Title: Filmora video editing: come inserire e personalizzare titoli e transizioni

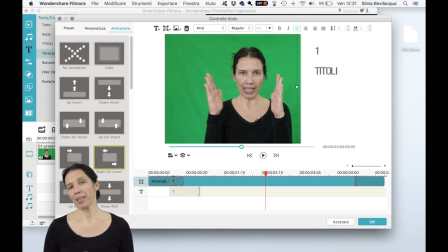487s
Riguardo quello che succede, l'effetto mi piace,
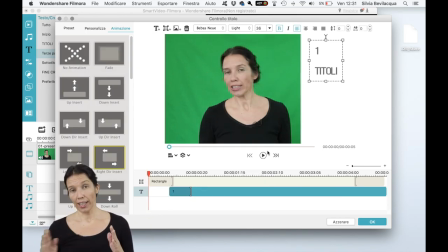491s
ma devo sistemare tutte le animazioni. In modo che prima entri il rettangolo, poi un testo, poi un altro testo e un'uscita, esca prima il testo, poi un altro testo, poi il rettangolo.
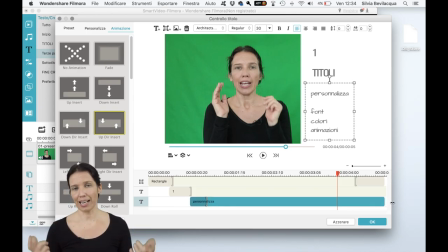506s
Oppure i testi possono uscire anche insieme, però ovviamente la grafica di sfondo per far vedere i testi deve uscire per ultima. Quindi ancora una volta devo lavorare con lo strumento trimming, quindi mi avvicino alla fine,
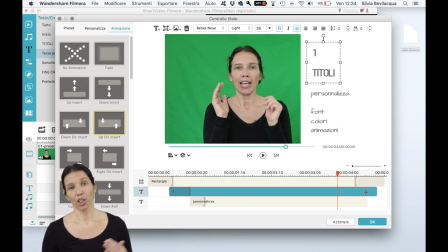522s
lo sposto e lo riguardo, lo sistemo, lo riguardo, lo sistemo.
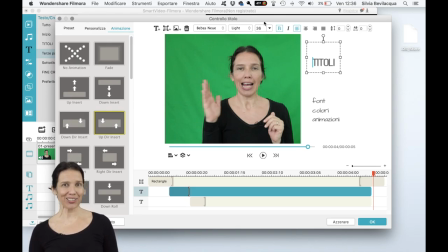527s
Dopo tutta questa fatica, la bella notizia è che la devo fare una sola volta video. Anzi, in realtà gli effetti li posso conservare anche per più video. Basta salvare il progetto.
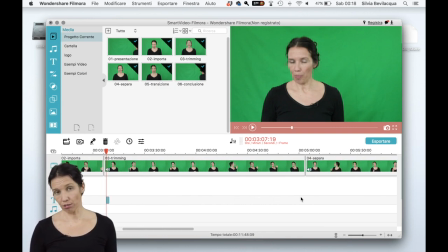539s
Quindi vado sulla mia clip, la seleziono, tasto destro, Ctrl-C, Ctrl-V, mi posiziono sul punto del video della timeline dove voglio incollare e a questo punto devo semplicemente fare doppio clic,
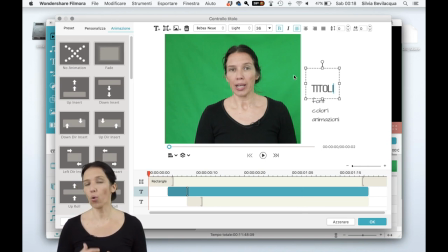554s
andare a cambiare i testi perché ovviamente i vari titoli saranno 1, 2, 3 o quello che volete inserire e una volta che ho cambiato il testo lì dentro il mio video è creato, la mia suddivisione in capitoli è creata, ne posso creare 2, 3, 4,
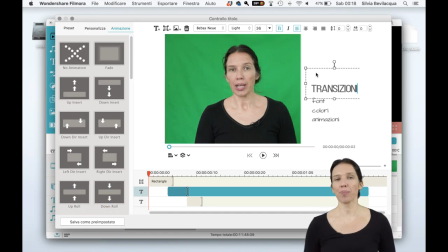571s
quanti ne voglio. E ora parliamo delle transizioni.
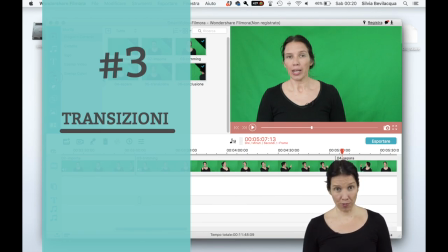575s
La transizione è un effetto che si va a inserire
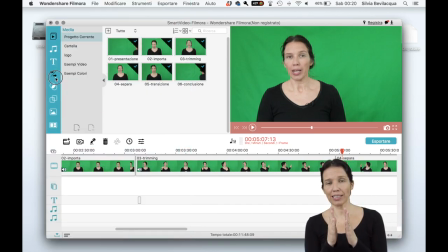580s
tra la fine di una clip e l'inizio di un'altra clip per evidenziare o addolcirne il passaggio. E selezioniamo proprio quell'icona che è fatta tipo uno slash e due freccine, questa simboleggia la transizione.
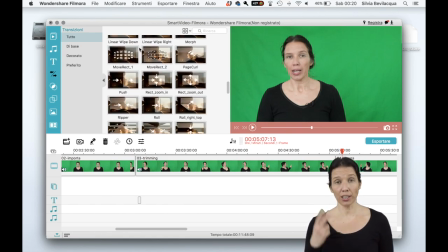596s
Filmora divide le transizioni per funzionalità in due categorie, quelle decorative e quelle base.
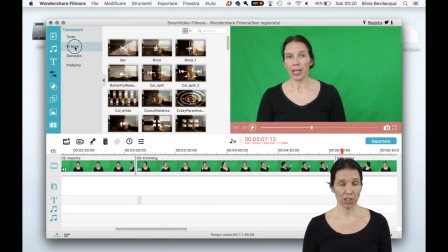603s
Le categorie decorative, lascio a te il piacere di esplorare in autonomia, sono quelle un po' più eccentriche.
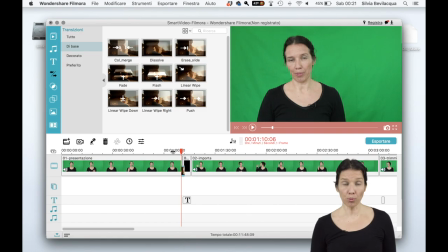610s
Seleziono, in questo caso la transizione push, come sempre la prendo e la trascino sulla timeline.
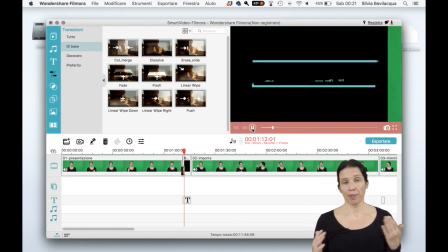617s
Per simmetria la metto sia all'inizio che alla fine di una clip, perché di solito si usa la stessa transizione, soprattutto quando sono così vicine.
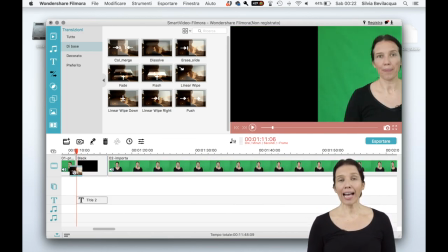627s
La transizione è quella. Anche le transizioni hanno delle personalizzazioni,
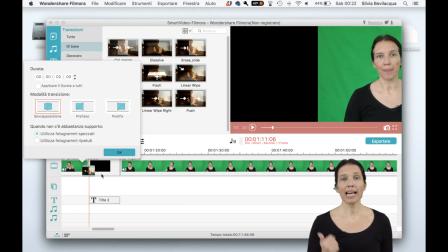632s
quindi faccio doppio clic e si può personalizzare sia la durata sia il punto d'ingresso della transizione. Le immagini credo siano più esplicative di tante parole. Io la metto che finisce sul taglio e
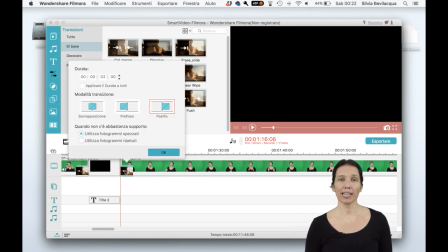650s
in maniera simmetrica quella alla fine della clip la metto che inizio sul taglio.
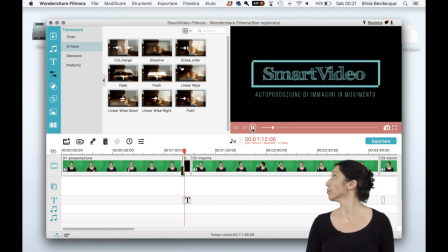656s
Chiudo le opzioni avanzate, ricontrollo e l'effetto che fa mi piace molto.
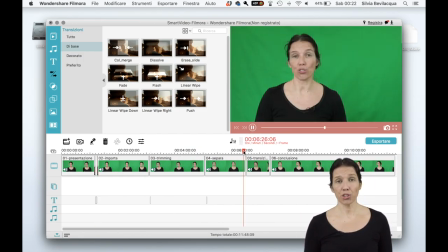663s
A questo punto vado a prendere uno di quei tagli che avevamo lasciato la volta scorsa, i cosiddetti jump cut, cioè quelle inquadrature che saltavano, perché si ha la percezione di un salto tra la fine di una clip e l'inizio dell'altra.
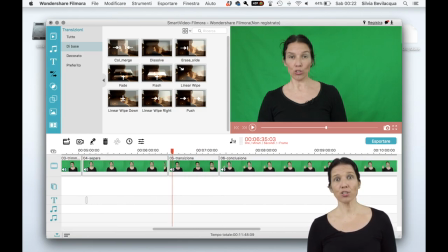679s
Per addolcire questo passaggio utilizzo una dissolvenza incrociata. La prendo, la trascino come sempre e la metto, sul mio stacco. Come vedi,
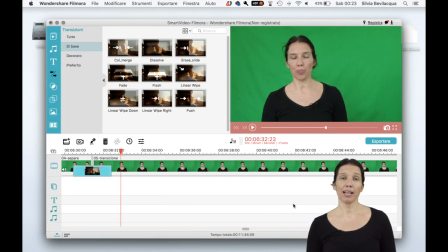692s
l'effetto di passaggio è molto più dolce, ma siccome voglio rendere più fluido il video, cosa faccio?
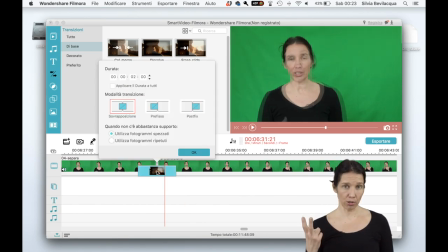700s
Doppio clic e al posto di 2 secondi di transizione, come Filmora dà di default, gli do semplicemente 1 secondo solo e così è un pochino più veloce.
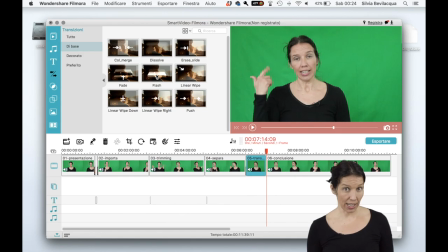711s
Un'altra transizione che si utilizza in questi passaggi, solitamente è la transizione flash.
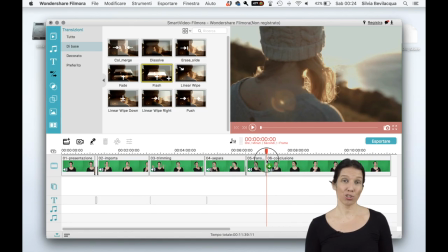719s
La transizione flash tende a sottolineare lo stacco,
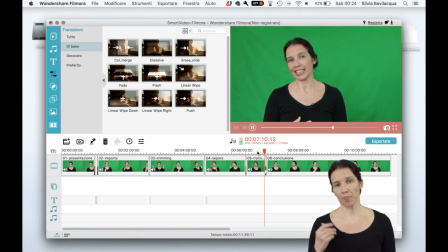723s
però ugualmente elimina quello che è la percezione di disturbo visivo.